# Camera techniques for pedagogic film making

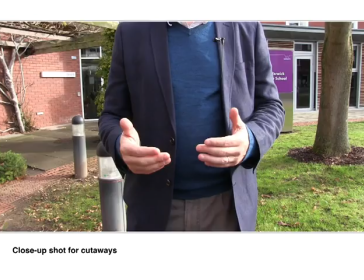So in that case, Gary talked very nicely, very effectively for a while, but at one point I hadn't realised he was going to do this. He started to talk about the importance of body language in the law. So later on, I shot some cutaways of his hands moving,
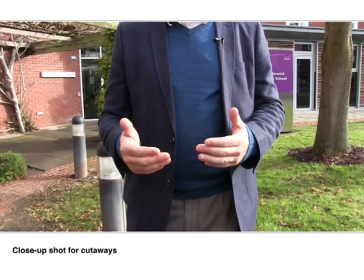so I shot quite a lot of this to make sure that I could then fit it in over the top of him speaking about those things. So it would cut away from that previous shot, show his hands doing things just in sync with him talking, and that worked really well.
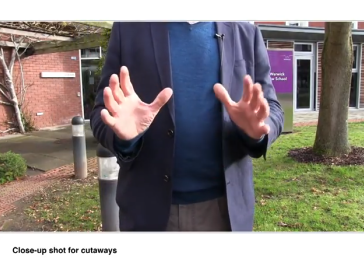And you can see him moving his hands there. That's great. So something Gary also did was a
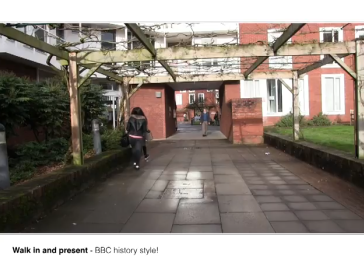shot where he was walking into shot from some distance away and talking at the same time. He was actually talking about the importance of getting outside and walking to help you to think and to help students to develop ideas.
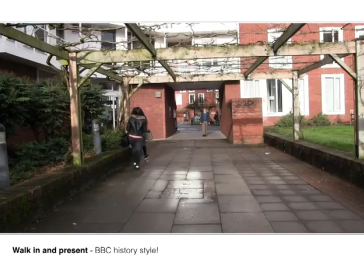You can see on this shot actually it's not quite straight, so I wasn't using a tripod with a spirit level built in, but I did fix this in the final production. I fixed this by manipulating the layout of the image in ScreenFlow just a little bit. It didn't take much.
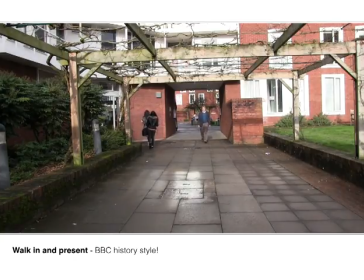So the reason I've come outside to do this video is because when I take my students on their very first lesson in law and literature,
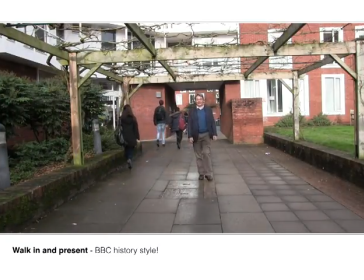we actually do it outside. And the point of that is to show that education is a carrying outside of the duct, a journey.
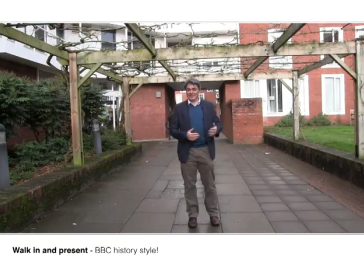And we come outside, the benefits of natural light are immense for the brain.
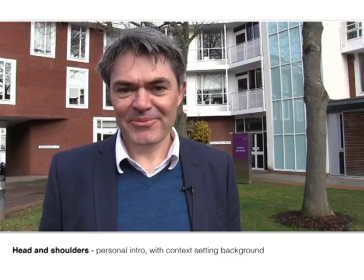Okay, and finally here's classic head and shoulders shots. This is notice that the camera is a little bit lower than eye level, and that makes Gary look bigger and dominates the picture a little bit. So this is a personal intro with the context set in the background.
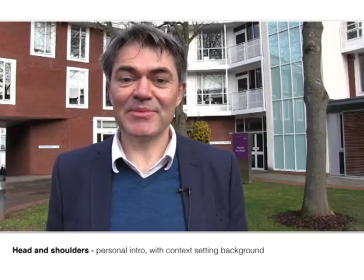Well, hello, my name is Gary Watt, and I'm a professor in the law school here at the University of Warwick.
Okay, so well, thanks for listening to that. That's a whole series of shots that you may find useful in creating educational content.
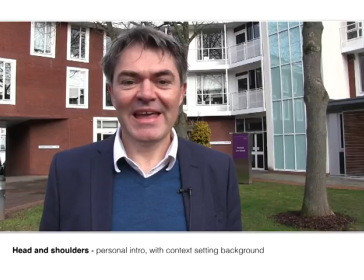There's a lot more of them. The thing to do is to watch professionally produced programs from the BBC, for example, and just think about how they're using camera techniques and sound for educational purposes. Thank you.